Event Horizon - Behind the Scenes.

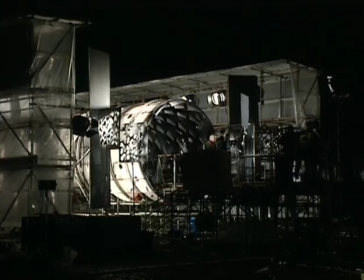This is the first containment from the movie, which originally in the screenplay was just described as the first, second,
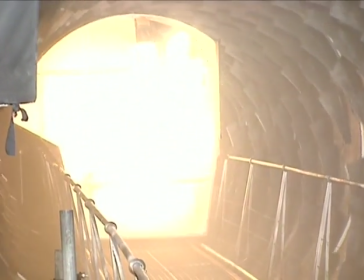and third containments were just basically a series of blast doors that you had to open to kind of get to the third containment,
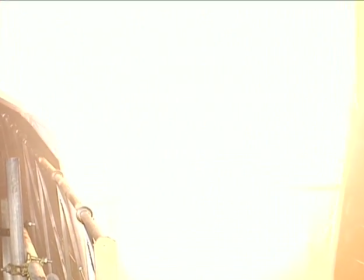which contained the black hole. But I changed it while we were designing the movie, partly because of something I'd done as a kid.
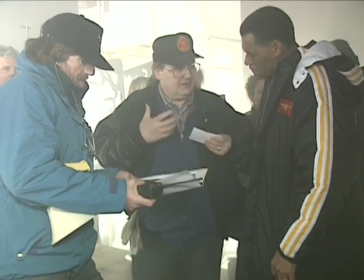I'd gone on the Universal tour, and I'd gone on I think it was the $6 Million Man tour at the moment, which no longer exists.
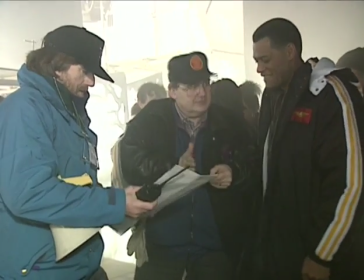And the tram stopped in this revolving tunnel, and which completely messed up your equilibrium.
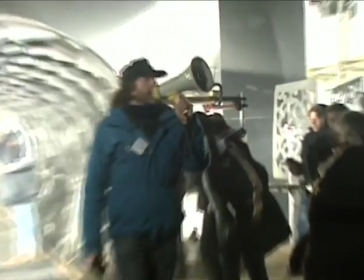And I thought it would be interesting to kind of put that on screen. There's a lot of that kind of stuff in the movie, the pullback from the daylight station, the first containment.
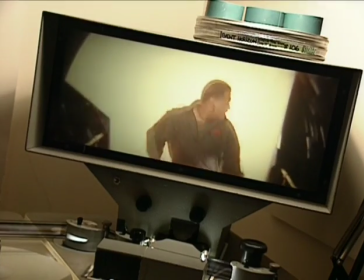The camera was rotating, all the sets were rotating a lot to try and disorient the audience. And what we're looking at here is,
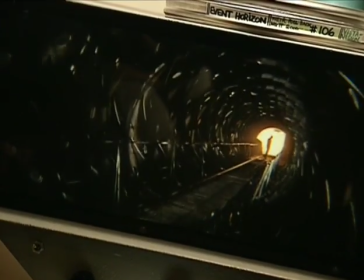this is the sequence where the fireball that Edmund Corrick shoots chases Fishburne down the first containment.
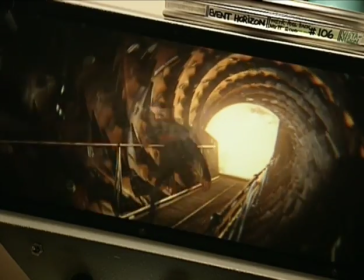And the way we did this was obviously to shoot Fishburne, and what we have tracking behind him is a very bright light pushed on the dolly, as you can see.
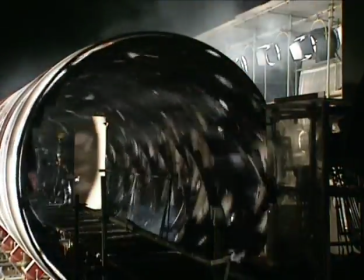And then we did a separate element, which is the flame.
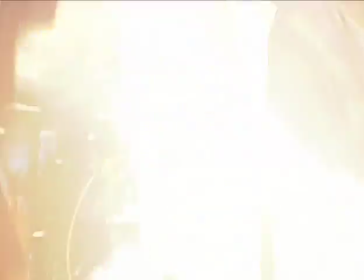We did a full-scale flame like this, and also we did a third-scale flame,
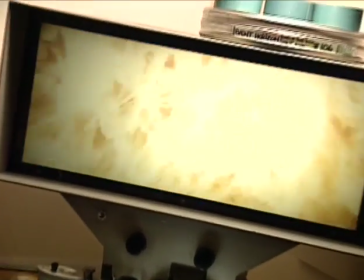which was a much bigger blast in a miniature of the tunnel that we shot. And then we composited them together.
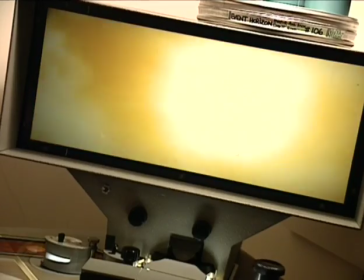The light is there so that Fishburne kind of looks like he has like the glow of a fireball behind him,
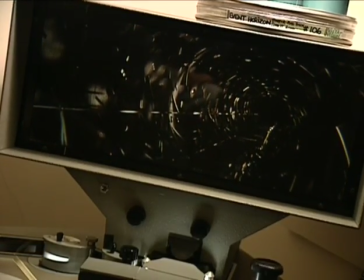to kind of make sure that the interaction of the light is correct so that he fits onto the flame element.
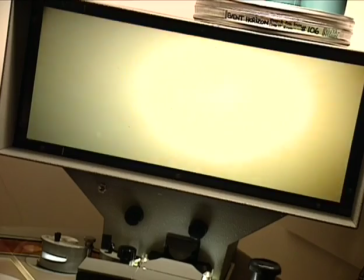That kind of interacting is very, very important. If you don't shoot it live action, you can fake it digitally, but it never looks that convincing.
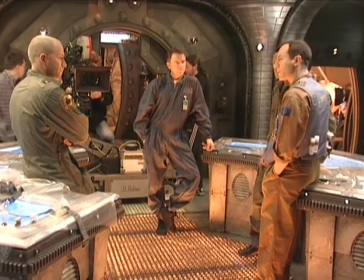This is behind-the-scenes footage of the scene where the crew are discussing the visions that they've seen.
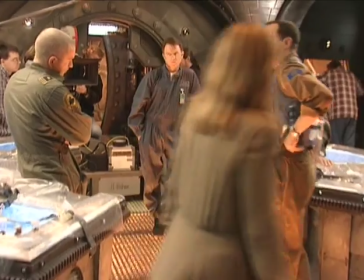This is just a bit of the actors working together. We had a really good camaraderie between all of these actors.
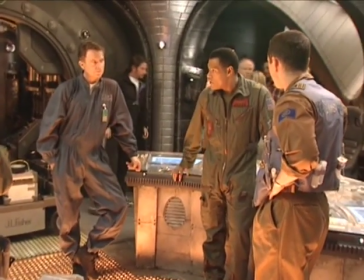You know, we have Sean Pertwee and Jason Isaacs here, who are really fine British actors, working with Sam and Laurence.
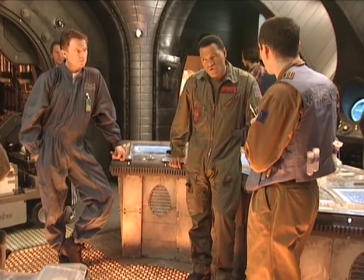And you can see that the scene is going to be shot with a circular track that goes around the circular desks here.
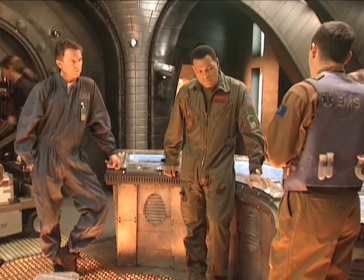That was something in the production design of the movie that I was very adamant about.
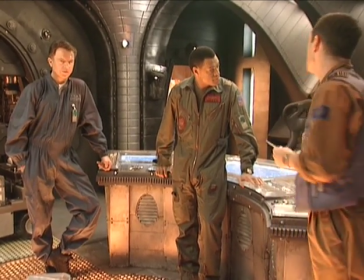I knew I was going to do a lot of rotation in the movie, either the rotation of the camera, rotation of the image.
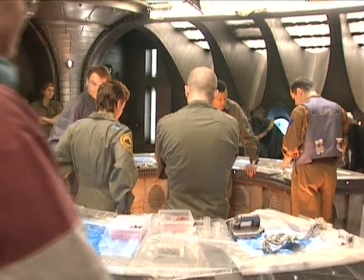There's a kind of circularity to the plot as well, and the whole nature of the, the circularity of the black hole.
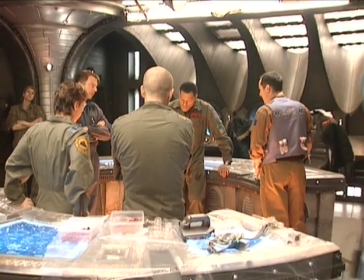And it was something that was
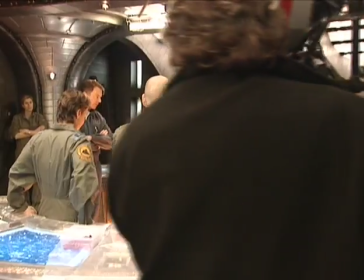reflected in the screenplay that I wanted to very much put into the image of the movie and the way that I shot the movie.
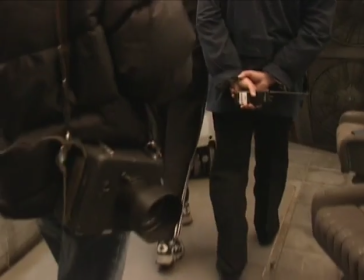That's why all these sets were built in this way.
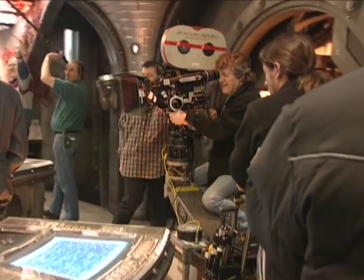And ultimately, when you see this scene, you see that the whole scene is covered by a series of shots rotating either one way or another way around the actors.
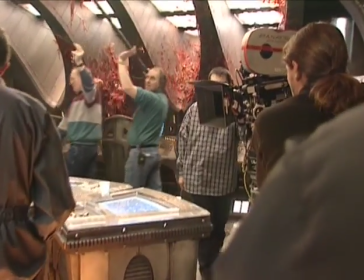The crew, of course, hated it because, as you can see, it's pretty difficult.
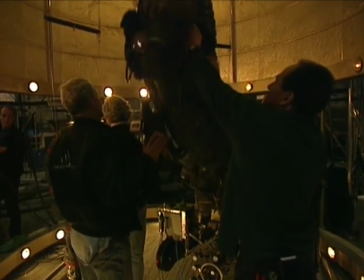Originally, everything that was on board the Event Horizon was going to take place in zero gravity, which,
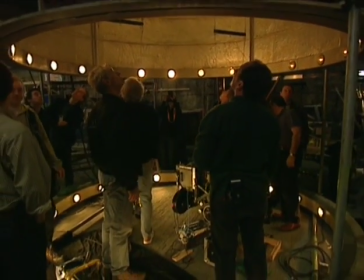as you can see, the lengths we went to just to shoot the small amount of zero gravity work we had.
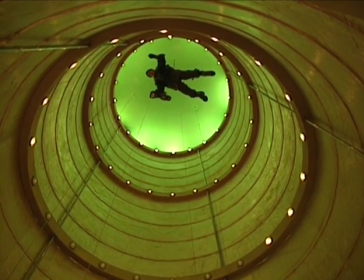If we kept that in the script, that original concept, I think we'd still be shooting the movie right now,
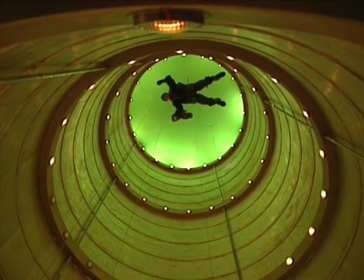because the zero gravity work was incredibly difficult to achieve. Because really I wanted to do as much practical as possible.
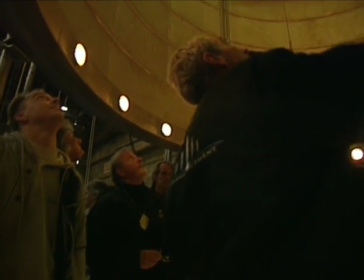I didn't want to have people just standing on the ground and then try and fake zero gravity, so we built sets upside down, as this set is.
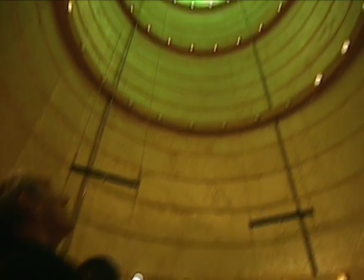We hung the actors upside down, which was incredibly uncomfortable for them.
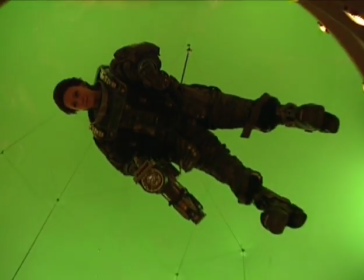The rigs were very difficult to build, but I think the end result was we had a very,
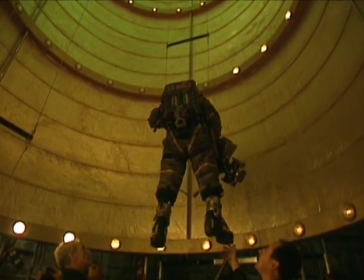I think a very convincing attempt at portraying zero gravity.
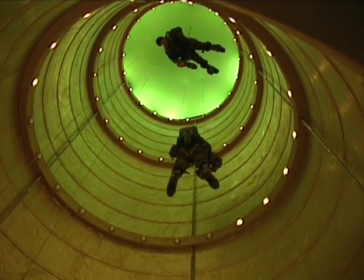We were right after Apollo 13, so really the bar had been lifted because that movie had real zero gravity in it.
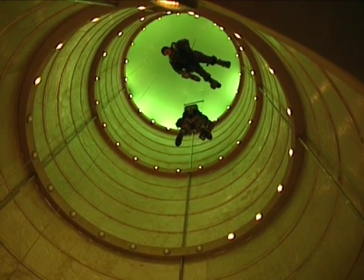But because the sets they used were so small, it was a lot easier for them. We still had to do it kind of the old-fashioned way.
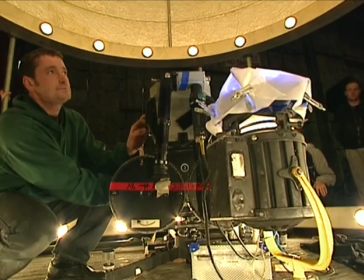As you can see here, we're shooting with a VistaVision camera. It's kind of an old-fashioned camera, but what it does is it gives you a much larger negative.
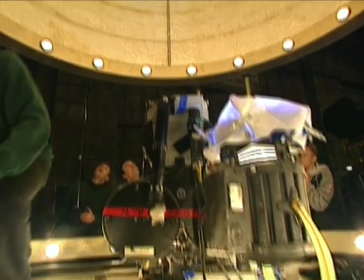And what that allowed me to do was I could then rotate the image in post-production.
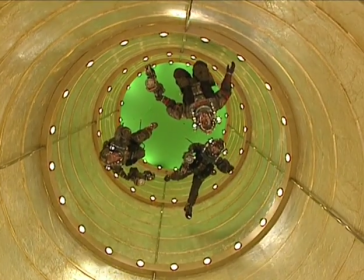And that's something we did a lot of in the movie, especially with the zero gravity work.
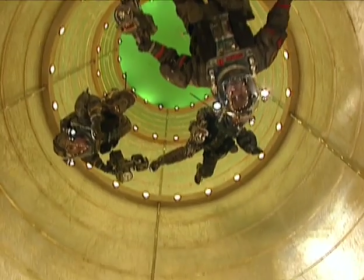I used unusual angles and I kept the camera moving at all times and rotating wherever possible.
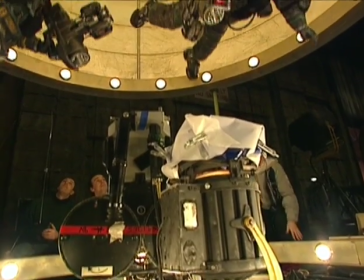So the audience never really got an idea, hopefully, of what was up and what was down. The idea was just to make the camera movement as disorienting as possible.
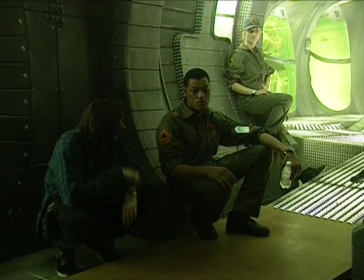This scene, the reason why we've included the behind-the-scenes footage here is it
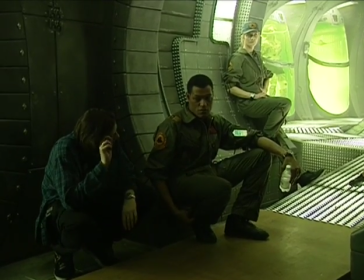was actually a real piece of footage that I wanted to find because this scene we'd altered slightly.
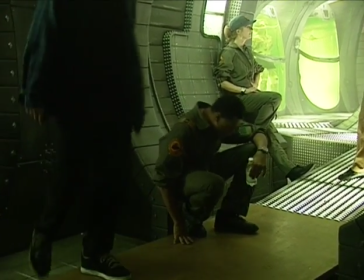in the first and second cut of the movie, but ultimately the change didn't make it into the final version of the film,
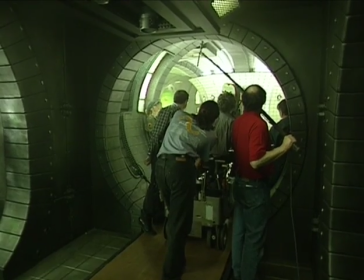which is where Weir is looking at Justin in the tank, and Justin changes into Weir's wife,
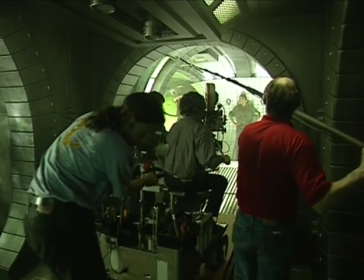and she opens her eyes and she looks at him. And it was a really creepy image.
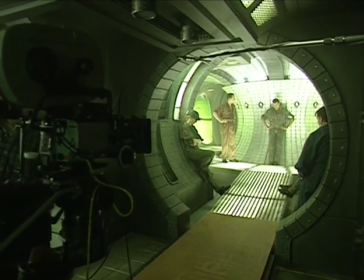It's a shame we couldn't actually find the footage of it, but I just wanted to talk about it here because it kind of showed Weir's descent into madness a little more clearly.
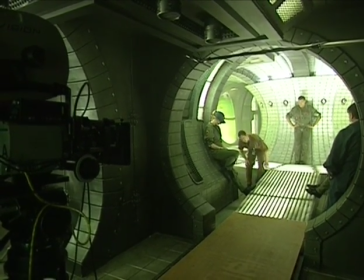And also the imagery was very nice because Holly, the actress who played Sam's wife,
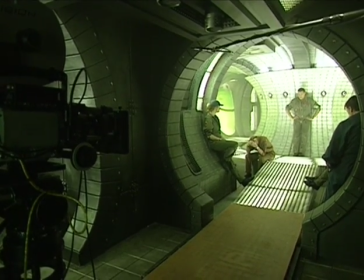her hair was kind of like, was all suspended in the water, so it had a very kind of Night of the Hunter feel to it.
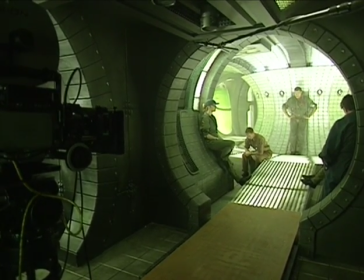As you can see, I mean, this is kind of good to show how difficult the sets were to shoot in. We built these gorgeous looking sets.
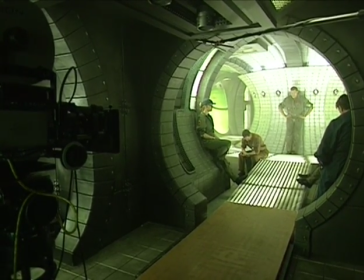Again, you can see the circularity of the sets that I tried to put into all of the sets.
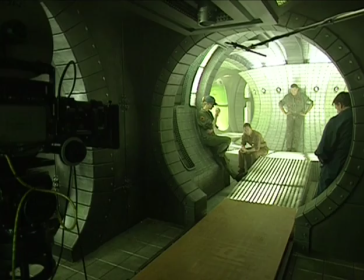But it just made it difficult because it meant that the sets were narrow. The walkways were very uneven.
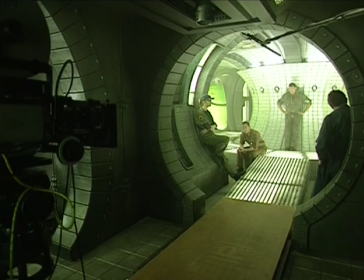That was something I did deliberately because I hate movies that are set
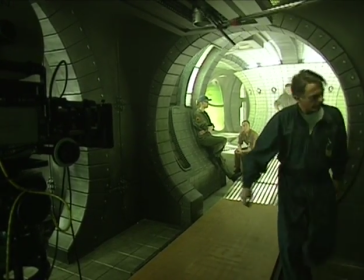in predominantly sets and they just build them flat on the studio floor. I think it makes it look very fake.
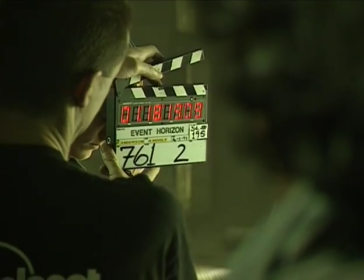So I was very insistent that our sets had to have lots of different levels in them so they didn't feel like sets.
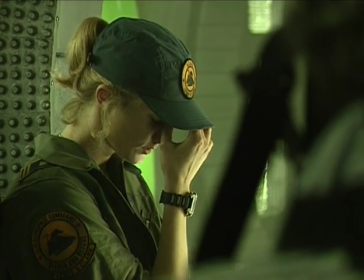But again, you know, the reason why people build sets flat is because it's easier to lay the camera track and easier to track around.
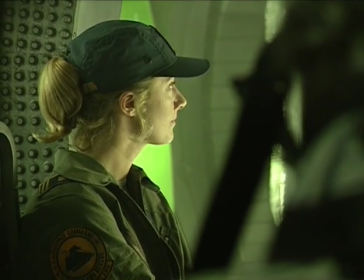And as you can see from this, you know, the camera crew were really working overtime to make up for the fact that I'd kind of constructed very difficult sets to film in.
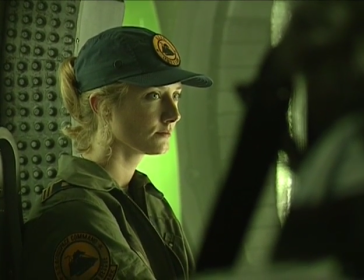But sets, hopefully, that look more realistic than the easier version would have been.
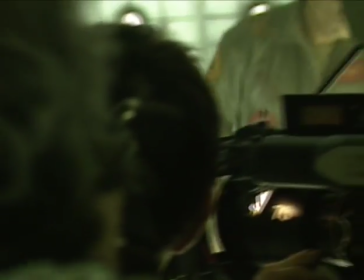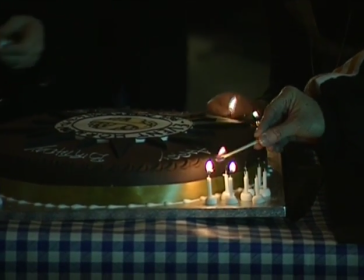Now, this, I'm sure, is of interest to no one other than my mother, who has already seen it and really enjoyed it.
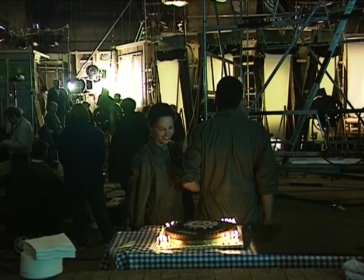This is my 31st birthday, and which was on set.
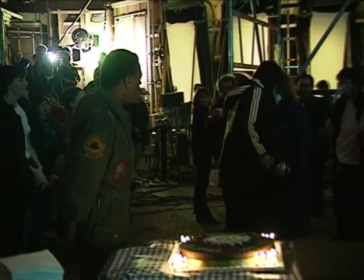There's Laurence Fishburne proving that he would eventually become a director, because I'm quite shy, so without his direction I would kind of run off, I think.
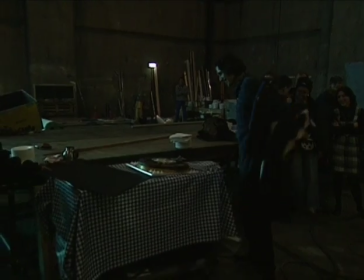This was a beautiful birthday card signed by everybody.
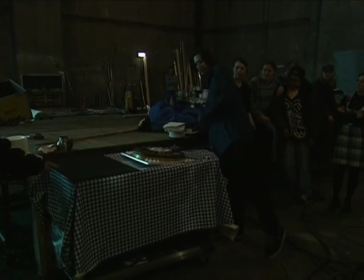I guess I'm glad that we've included this because this movie, I think more than any movie I've made, there was a real camaraderie on set.
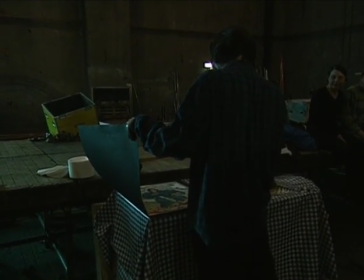It was an incredibly difficult movie to make in very difficult conditions. These stages were freezing cold. You can see the amount of coats people are wearing.
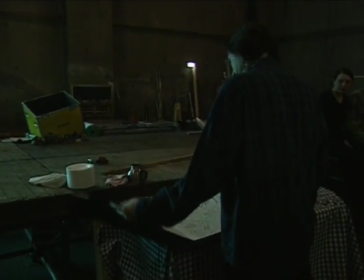You know, we were shooting in London in the middle of winter in sets that had no heating whatsoever.
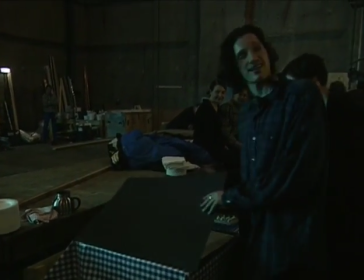And really, I think the difficulty of making the movie really bonded everyone together.
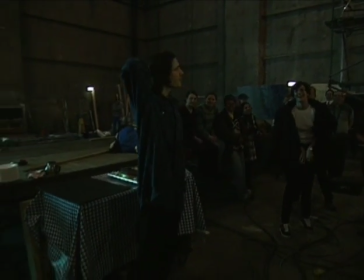And it really worked in terms of the actors because the crew of the Lewis and Clark bonded and they became really close friends so that when they start dying in the movie,
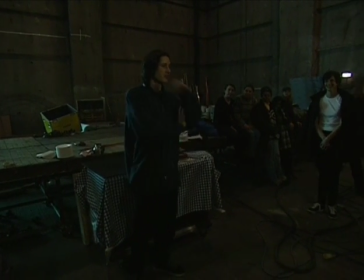I think you can feel real emotion. My rather eloquent speech that I give, it was actually something that was inspired by Bob Shea, who runs New Line Cinema. He gave me this great speech when I was making Mortal Kombat.
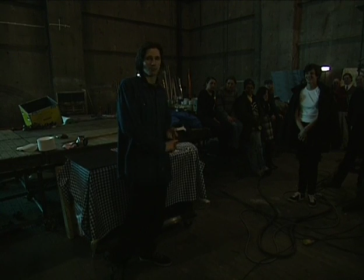And I'm pleased to inform you that you're now 2 weeks away from the end of principal photography, and so far, you haven't up.
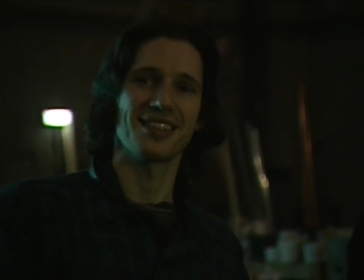So just make sure you don't.
He came down to set, and he said, "You're doing great work, kid, just don't up."
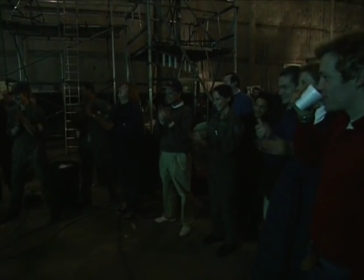And I thought those were real words of wisdom, so I thought I'd impart them to my cast and crew here.